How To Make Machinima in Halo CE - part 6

Hello dear spectators, and welcome to the 6th episode of SanitySlayer 42's Machinima Making Guide for Halo Custom Edition. In this episode, I'm going to point out several tips to enhance your machinima videos, and I will show you 2 do not do skits to prevent you from humiliating yourself. Okay, first I'm going to cover the voicing. Voice acting is a very important aspect of machinima, since it's the best and sometimes the only way to express your character's personalities. The best advice I can offer to you though is practice. So I'm not gonna give you tips on how to voice act, but I'm gonna tell you what not to do.
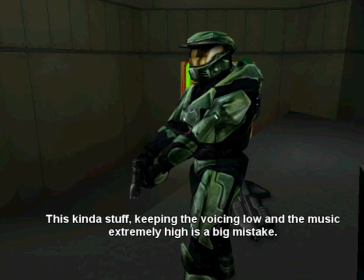This kind of stuff, keeping the voicing low and the music extremely high, is a big mistake. Balancing the various sounds takes time to get good at, but essentially what you want to do is keep the voicing understandable to some limit. And recording your voicing in a good environment is obviously also important.
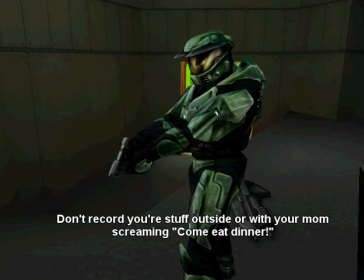Not recording stuff outside, or with your mom screaming, "Come eat dinner!" So yeah, my point is just try to watch out for this sort of stuff. Now another thing is that in your machinima, you're likely to have several characters. In Halo, since the characters tend to look quite similar most of the time, you'll want to have distinguishable voices. I would recommend that you get different voice actors for different characters. But if you're doing your machinima alone, however, you can find people on machinima.com willing to help. Just go on the forums and post something, it's fairly easy. Alternatively, you can use different levels in your voice, like a lower or a high-pitched voice, or even adding an accent. Also, one thing you absolutely must do if you're using identical pipettes for all your characters is color coding. And what I mean by that is assign a specific color for each major character. You can give minor, unimportant characters the same colors, but major characters must have their own distinct color. Just look at red versus blue, for example. If you don't do these things, your machinima will look very confusing. Kinda like this.
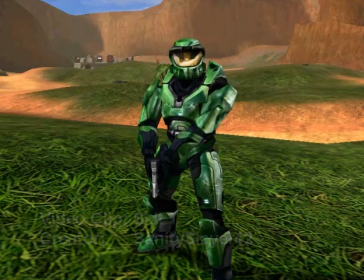Alright maggots, I am Silent Jack, and I will be your leader for the rest of your days.
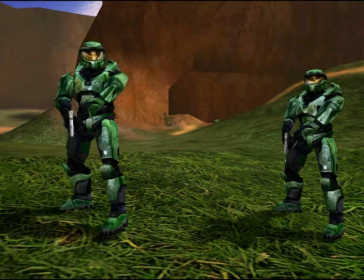Well, I, Private James, thinks that sucks.
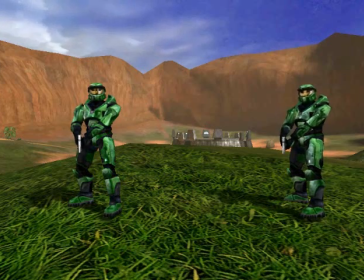And I, Private George, strongly agree with him.
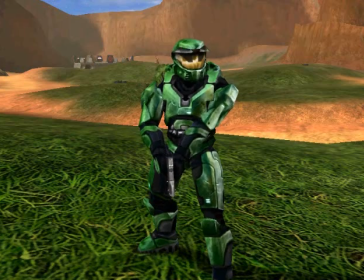Quiet down, you 2 retards. Be more like these other 2 identical soldiers here, which are polite and anonymous.
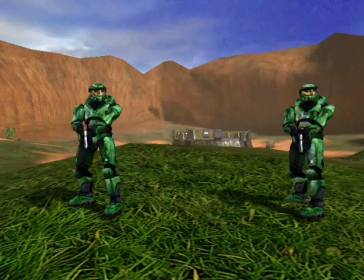So we have names. I'm John and he's Jacob. I hate you. Who, me?
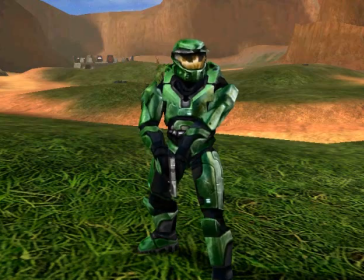No, James. Who's James? Shut up, Jacob. I didn't say anything.
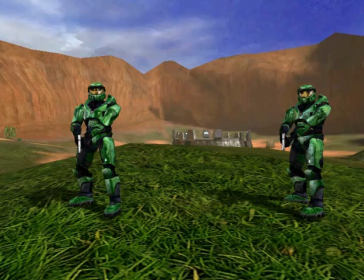Shut up! Okay, George. Yes, sir. I said George, not James.
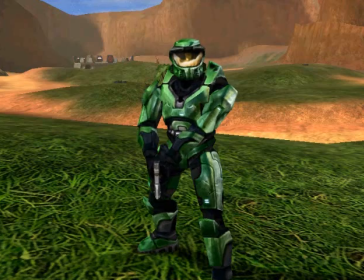Wait, but I am James. Yes, that's what I said. George, not James. Yes, that's me. Shut up, Jacob. I didn't say anything.
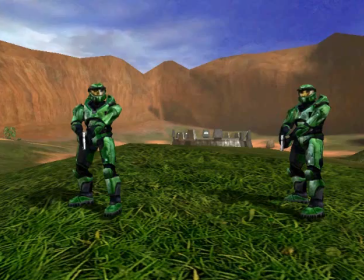I am not referring to you, John. Yes, sir. Shut up, Bob. But I'm John.
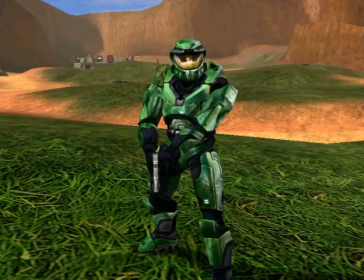I don't want to speak to John. I want to speak to George. Yes, for the 3rd time. That's me. Oh my God, Jacob, not you. I didn't say anything.
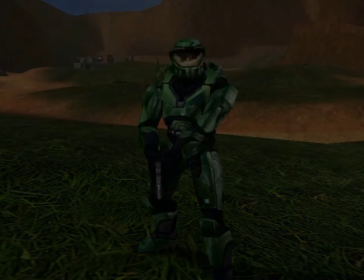I know, I wasn't talking to you.
Now moving on to the video clips.
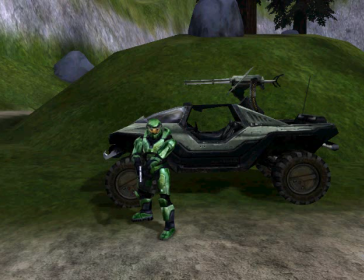Try avoid having one character talking for hours on the same camera angle.
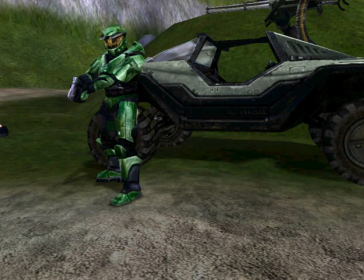Keeping the same camera angle for too long is bad, lazy, and boring. The audience will just tell themselves, "Woo, you're boring! Do something interesting, don't just stand there." Whereas, they'll get the sensation that something new is happening every time you change the camera angle, thus keeping it interesting, even if it isn't.
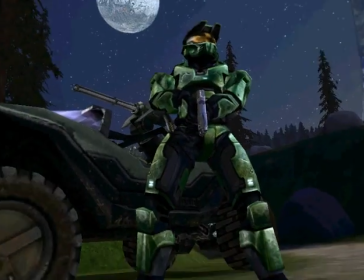But do not do it too often. And by changing the angle, I don't mean flying around like a drunk pigeon.
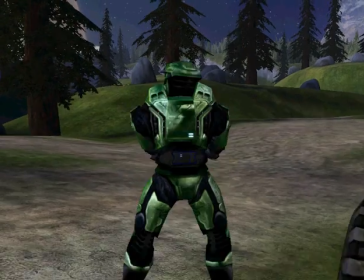You'll just look pathetic.